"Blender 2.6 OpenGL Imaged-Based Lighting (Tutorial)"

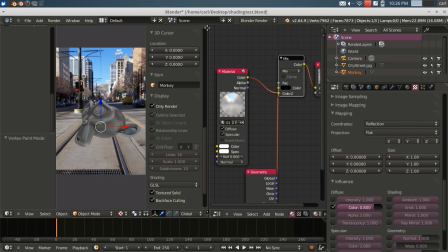(7:48)
But if you apply this as a reflection what it does is it sort of cheats and
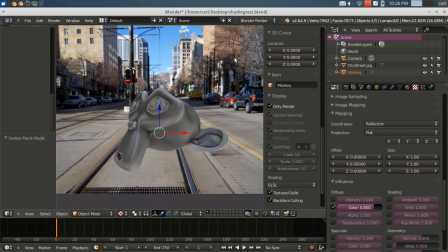(7:56)
it makes it appear as though the color system within the scene, the virtual location that the model exists in,
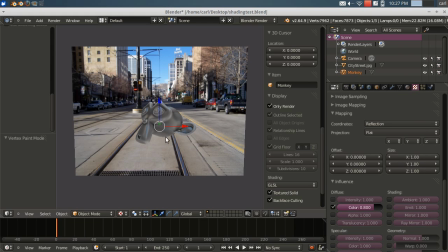(8:09)
is affecting it in terms of lighting, when really there are no lights in the scene at all. So this is just a material that is emitting And with this texture mapped to it as a reflective texture,
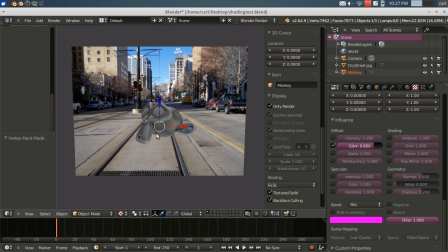(8:27)
we get the appearance of lighting that doesn't exist. Now, is it accurate? No. It's not accurate at all. But it's pretty passable because it's using the same color scheme as we see in the scene.
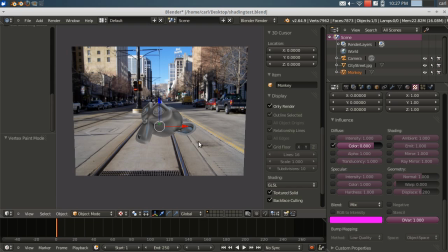(8:44)
Now, there's a big problem with using this. If you notice as we move in, if the camera is going to move around Suzanne,
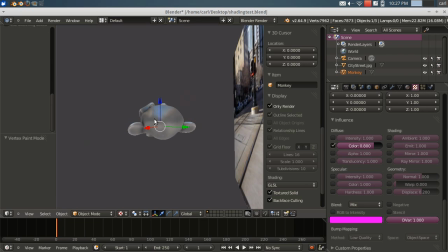(8:52)
you can see that that texture follows the camera, and that's not really very accurate.
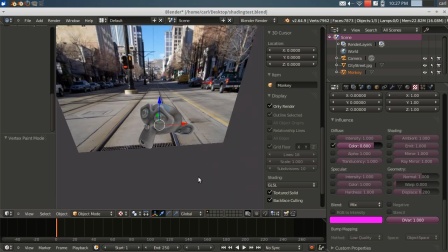(8:59)
Now, would that be noticed in a scene? Maybe not, but it isn't accurate.
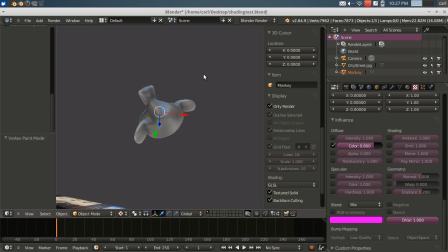(9:06)
In fact, if you look, if we go underneath, the very underside, we're seeing reflection of sky here, and that would not be possible in reality. What you should see underneath is the reflection. You should see shadow and reflection of the ground only.
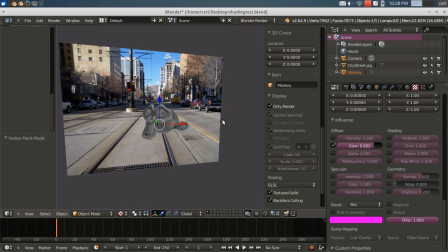(9:21)
And that's what you would get with a 360 equirectangular image map.
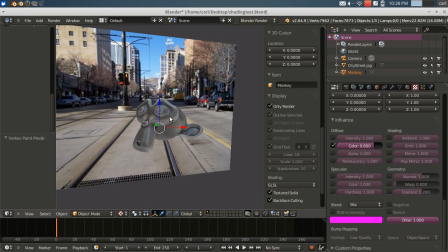(9:28)
We don't get that with this reflection.
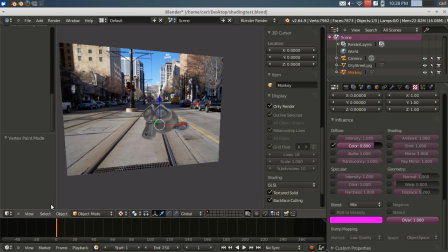(9:30)
But it still is pretty useful, pretty powerful, and I think it would go unnoticed in most circumstances. Now, on top of that, we can add another instance of the same texture, and we have it here.
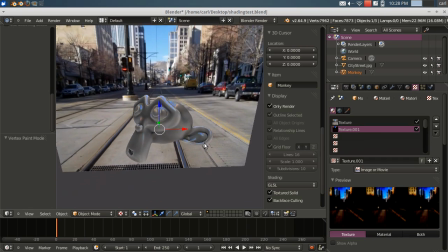(9:44)
Let me turn it on and this is the specular texture and
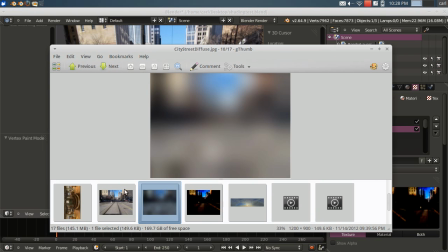(9:50)
what we do is we take that same image and we change
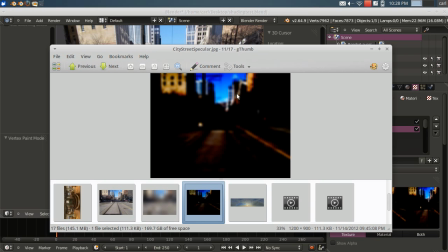(9:55)
the contrast in a photo editor and we can make sure that the luminance is still essentially the same for the bright parts but we add a slight blur and change the contrast so that the lighter parts stand out or higher contrast.
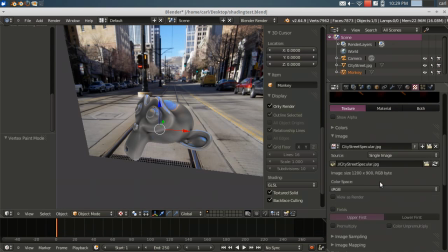(10:13)
And we load this texture as a reflection, and we set this texture to add.
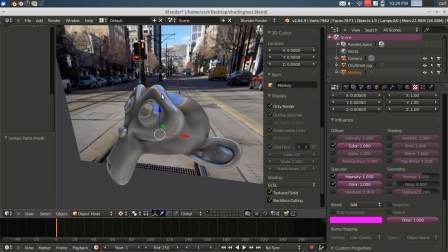(10:21)
So what it will do is it will add only those bright spots to the model on top of our texture.
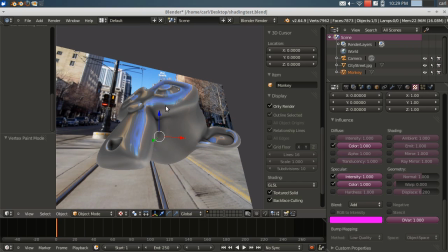(10:29)
And what it does is it creates kind of a shiny-looking, what looks like specular highlights, even though they're not.
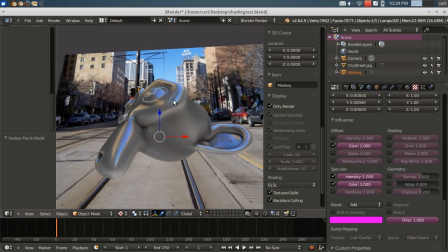(10:37)
Remember, there are no lights in the scene. These are just textures. So it kind of makes it appear as though there are
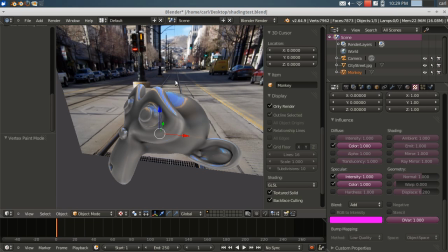(10:45)
objects or an environment that's affecting the lighting on this object.
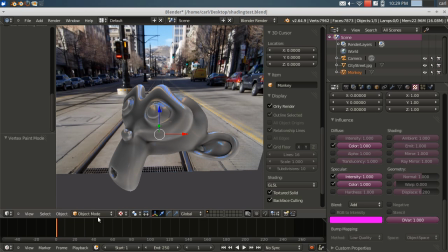(10:51)
So that mixed together with our fake ambient occlusion from the vector paint gives us a pretty convincing effect.
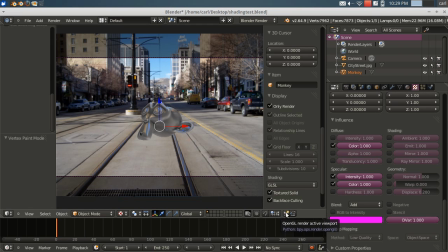(10:59)
And again, from the camera view, and if we hit our OpenGL Render, you can see this is what it looks like in the final.
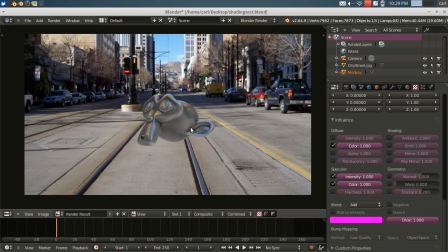(11:07)
Now, you can, of course, change these settings by messing around with the material. You can also add some nodes in the node editor to change the contrast and the lighting and change the color and do all kinds of interesting things there.
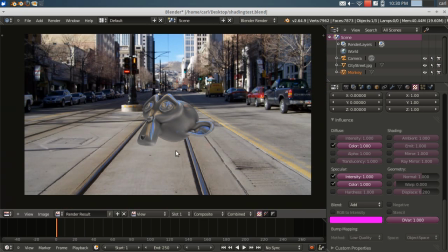(11:20)
But this is kind of a quick and dirty way to get a pretty believable environment lighting on an object. Now, this is only using a still picture. So the question is, can we apply this, let's say, in a video?
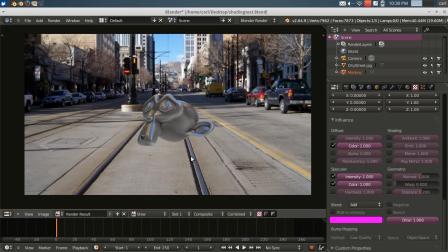(11:35)
If we had a moving camera video and we had an object in a scene, could we do the same thing?
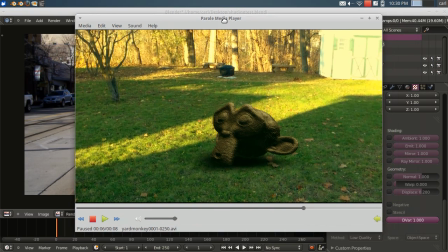(11:42)
And I think that, yes, you can. You can do the same thing. So here's another. This is Suzanne.
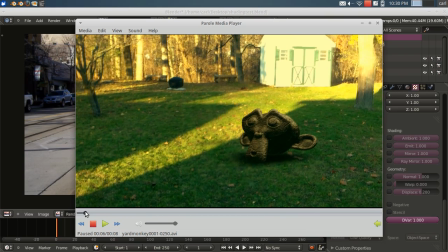(11:47)
This is my backyard. And this is just a really quick video that I took of my backyard using just a flip camera.